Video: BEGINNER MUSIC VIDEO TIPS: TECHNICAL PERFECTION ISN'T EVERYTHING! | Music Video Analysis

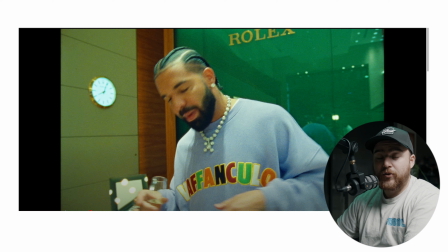Again, this is another example that we were talking about earlier, which I think is super cool,
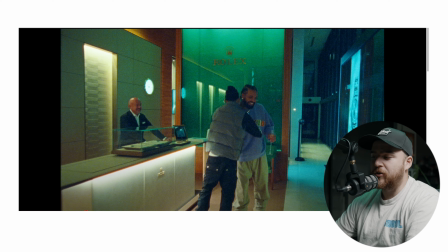and why I like this music video a lot is the transitions are super simple, but it kind of plays with the theme of the overall video. This is me over analyzing things, but I think the argument is those motion blur aspects of the music video really draw into showing that those 72 hours are a blur.
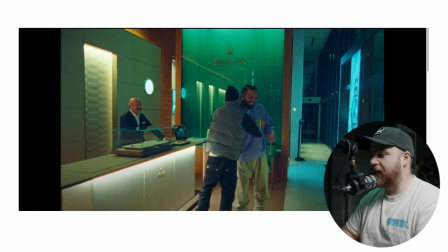And the way that he transitions between different shots, maybe takes some throwaway shots, but then uses them as ways to transition, I think is super cool. Because then you'll see moments like this where it's who is that?
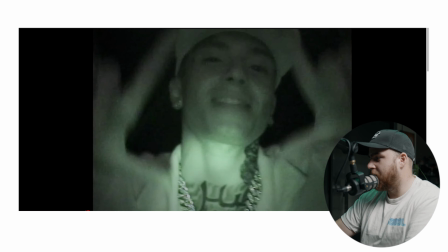And then you realize, oh, it's Central C, right? Never really realized this, but Central C looks like the UK version of Trevor Wallace.
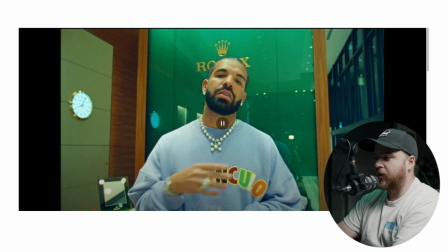So I think this shot right here is pretty cool. I don't think a lot of people will notice it, but I mean, maybe people did notice it, but I think the intentionality of having Drake underneath the crown, I think is super cool, because like,
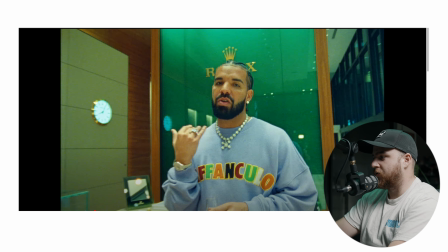watch as we cut through it, like it's kind of like he's crowned a little bit, but you're using the Rolex. Like you're using Rolex imagery, using stuff set in the scene to really show that, which I think is super cool. It's a little detail like this that, hey, maybe it wasn't an intentional choice, but regardless, I think it's still cool.
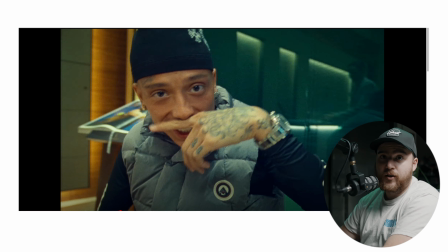I think this is super cool. I'm a big Central C fan.
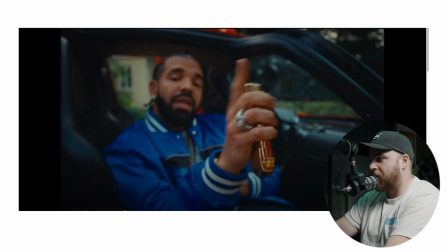Yeah, no, I retract my Trevor Wallace statement, because I think like this shot right here, obviously the camera is focused on his hand, not his face, but it's kind of the vibe. It's, you know, he's got a big ring on, he's got the golden PSP in his hands, and he's sitting in the Ferrari.
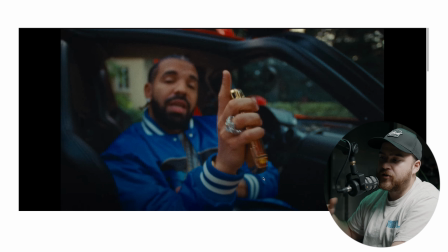It's not like, obviously not technically the best, but I think it matches the vibe in the music video. But I think that's what this music video does,
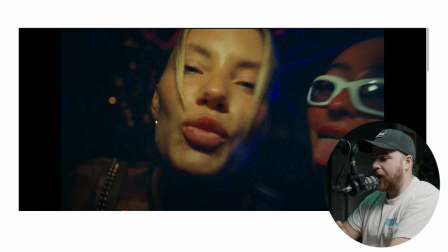is they captured so much footage that they're able to then cut through all of it,
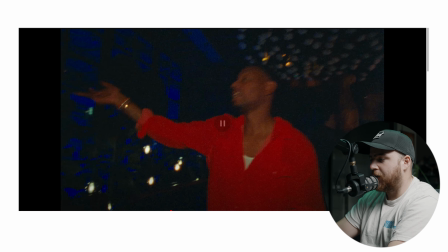and I think it's super cool. Again, this goes back to the same thing that we talked about earlier.
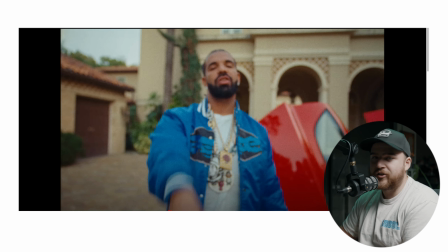You know, Drake's not in focus right here, but it's relaxed. It's not super serious, but they're just trying to really represent the fact that he's flexing.
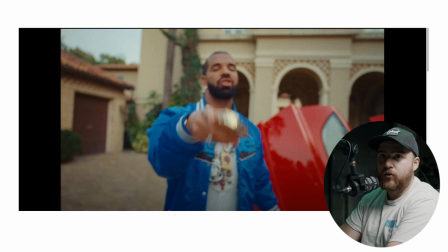The first part too, again, he's pointing at you with a golden PSP. Who has a golden PSP?
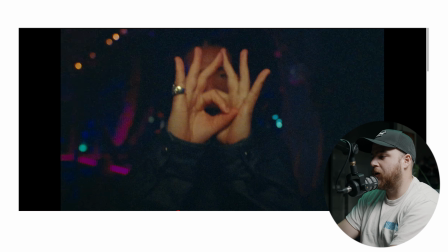Not me. I mean, I'm just a big fan of this color grade throughout the whole video. I like it a lot. This is kind of like a match cut a little bit.
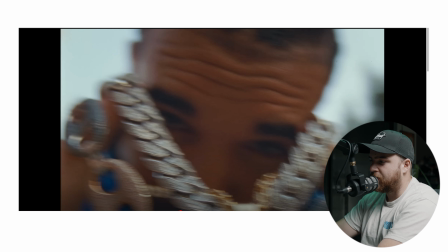He's center frame. You match another shot that's center frame, so it feels kind of smooth. Again, this is probably just me meat riding the whole video.
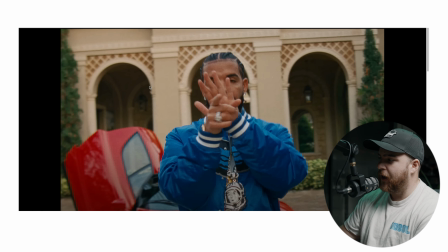The way they position the car obviously is like, hey, there's those 3 pillars right there. Drake's in the center one. I think it's kind of nice that he matched that compositionally, especially in run and gun stuff like this, which I assume it's like, hey, let's pull over and let's do this. These small little details, and when you notice them, they add a little bit more value to it.
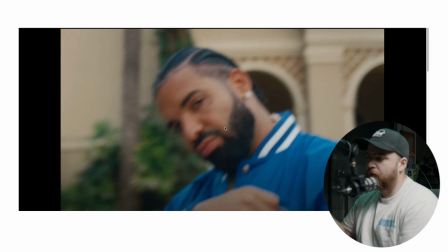Most of the shots here are just pretty much like Drake vibing, and the main A-roll scene is him in this blue jacket. But this is probably the only time they really were like, oh, let's get like a bunch of A-roll. But I think, you know, he's matching obviously the beats with his fingers, and it looks good.
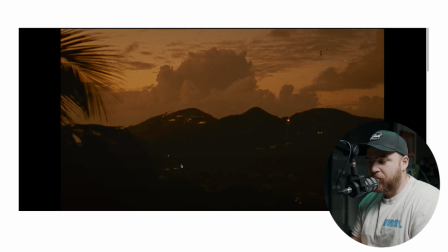I mean, yeah, let's just kind of wrap it up. But I mean, this music video isn't totally, you know, technically sound. It's not the craziest music video we've seen. This isn't a .com Nirvana production. But what I think is super interesting that we can take away from it is it matches the song perfectly. If Drake did like a big production with a full-on set like Hotline Bling like he did 7 years ago, that wouldn't fit the song. I think the colors in the music video are really nice. I like the texture. I like, you know, the film design. When I was younger in my career, I would have hated this music video. I would have been like, he could have done so much better. He could have done this, and this. At the end of the day, I wasn't mature enough to realize that, hey, it didn't really fit the vibe. Doing a very highly edited music video like a .com Nirvana production, or maybe even something like a Lyrical Lemonade, it probably wouldn't have fit Drake's vibe. It wouldn't fit Drake's image with this song. Having the 72 hours, having a bunch of, you know, footage of partying, going throughout life, I think that's more of a better representation of what the song is really talking about, and creates that same vibe that I get when I listen to it. And when I was younger, I probably wouldn't have thought about that. I only thought about, you know, what the visuals are and not what the actual meaning of the music video is. I don't even think that's like a super mature take.